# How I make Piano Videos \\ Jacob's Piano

Writing compositions and producing audio is by far the most advanced part of my work whereas my video production is often fairly simple and straightforward. However I do put a lot of effort into making my video look good and today I'm going to show you how I made this scene and how I'm going to edit the video footage afterwards.
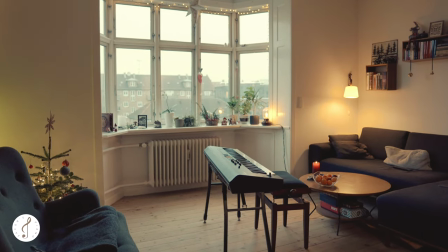(0:20)
So the very first thing that I do is that I place my keyboard in the middle of my living room as you see here and
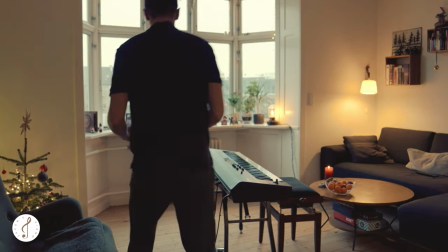(0:27)
I place it like this So I'm recording the video against my dark wall in the room that you're not able to see here And I just plugged in
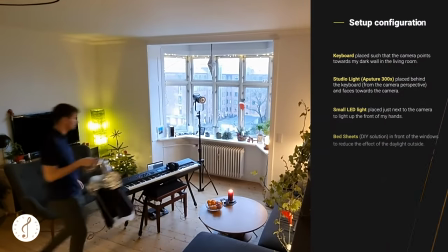(0:34)
my computer to record the MIDI file on and now you see me set up the studio light This is my main light that I actually put behind the keyboard
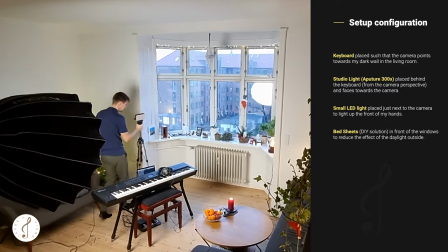(0:42)
such that it's facing towards the camera I also put on the little front light that you see here such that the front of my
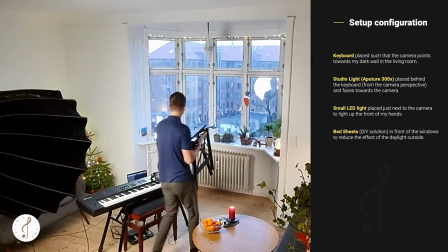(0:51)
hands is also lit up That's a quite important light as well so what you see here is that i put on some bed sheets in front
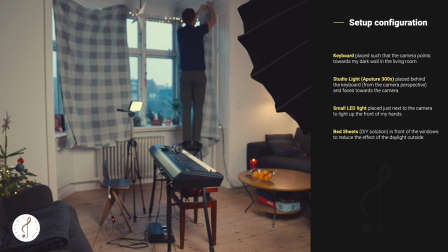(1:00)
of the windows that's a real do-it-yourself solution and for me but it actually works nice and i do that to darken the room such that
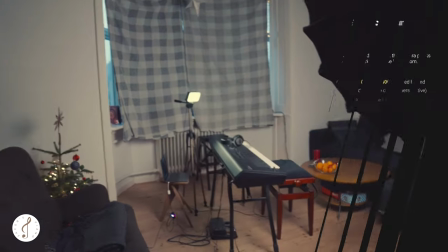(1:08)
i can better control the lighting so now i just have to move the camera into position as you see me
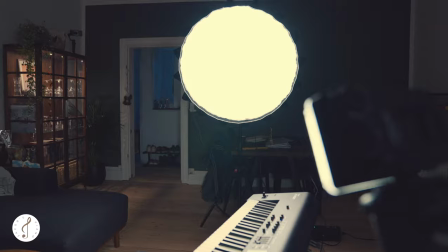(1:16)
doing here and then we can already see that the background of the image right now is very messy.
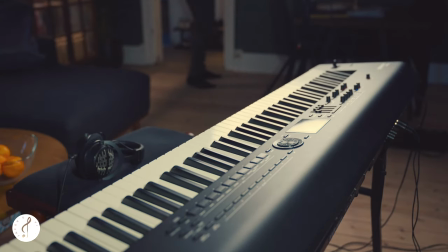(1:24)
So what I do is that I clean up all the stuff in the background and then I also put on a little light,
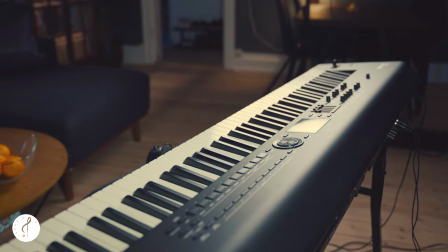(1:33)
a little lamp, just to give some depth to the image.
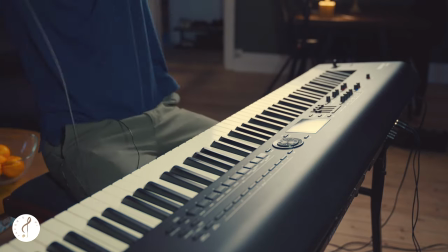(1:36)
In this case we're not actually able to see the lamp so much but it just gives something anyway.
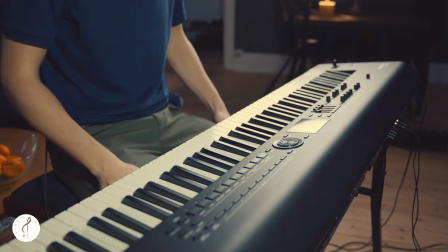(1:43)
So this is basically the final image that I ended up with. There are a few issues with it and that I'm just going to point out. First of all we can see the bowl with oranges down here.
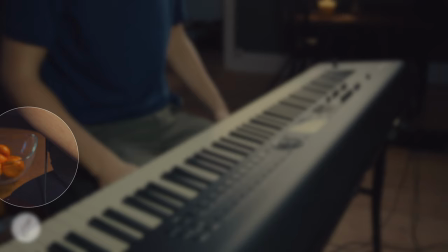(1:56)
That's usually something I would have preferred to remove.
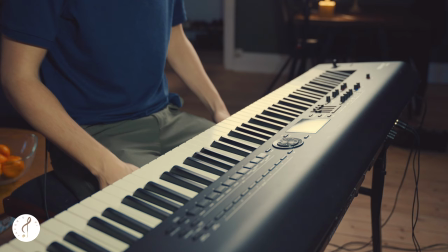(2:01)
Also with the angle I ended up with here we are able to see through the door out on my shoes.
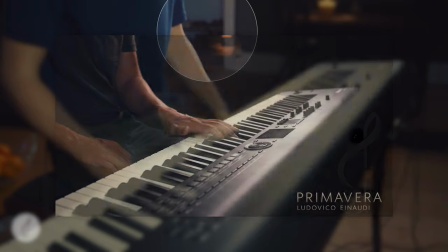(2:07)
That's also usually something I try to avoid. As you can see on this clip here I've placed the camera in a way so we cannot see through the door.
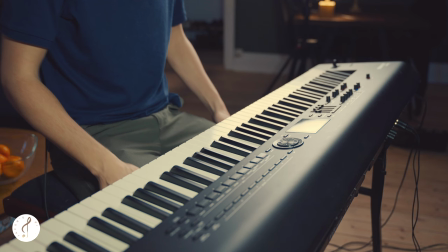(2:16)
For now let's check out the recording that I did and let's also
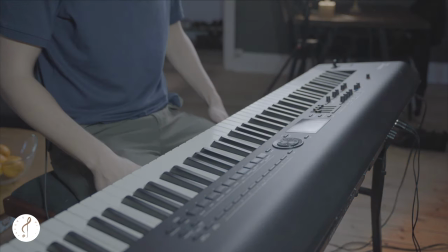(2:21)
wipe all the color grading such that we only see the raw material with the raw sound recorded on my laptop and then afterwards I show you exactly how I edit both the footage and the audio.
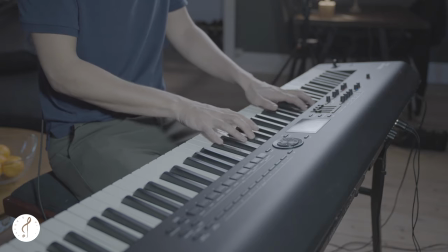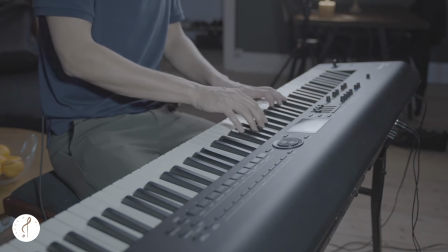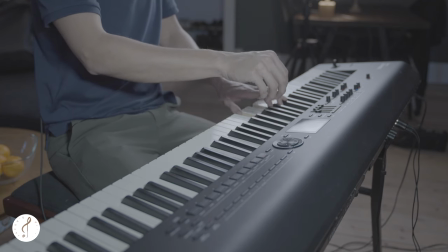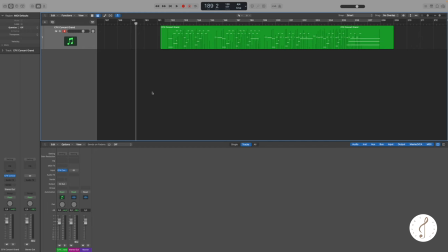(3:13)
Okay, so now we are on the computer here in the studio. I just opened up the Logic Project that I just recorded on the laptop in the living room. This video is not about audio production so I'm just going to go through the export of the audio
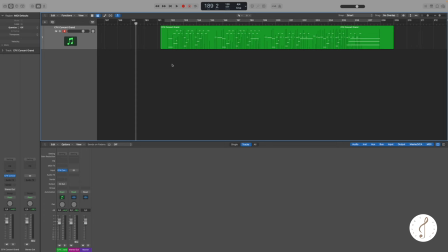(3:28)
very briefly but I just want to do a few steps to make the audio sound more like a final product.
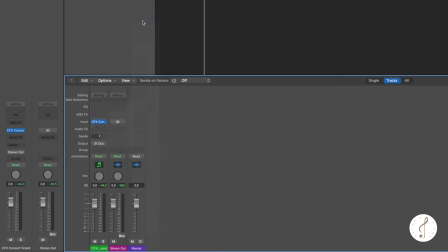(3:35)
I want to add some reverb to the track and we can do that very fast here.
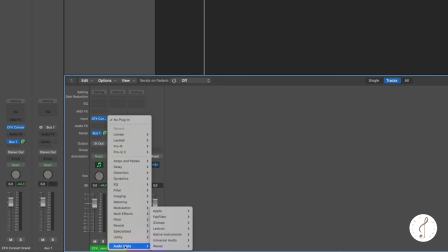(3:42)
And on the reverb track we are going to load my favorite reverb, it is Lexicon Hall.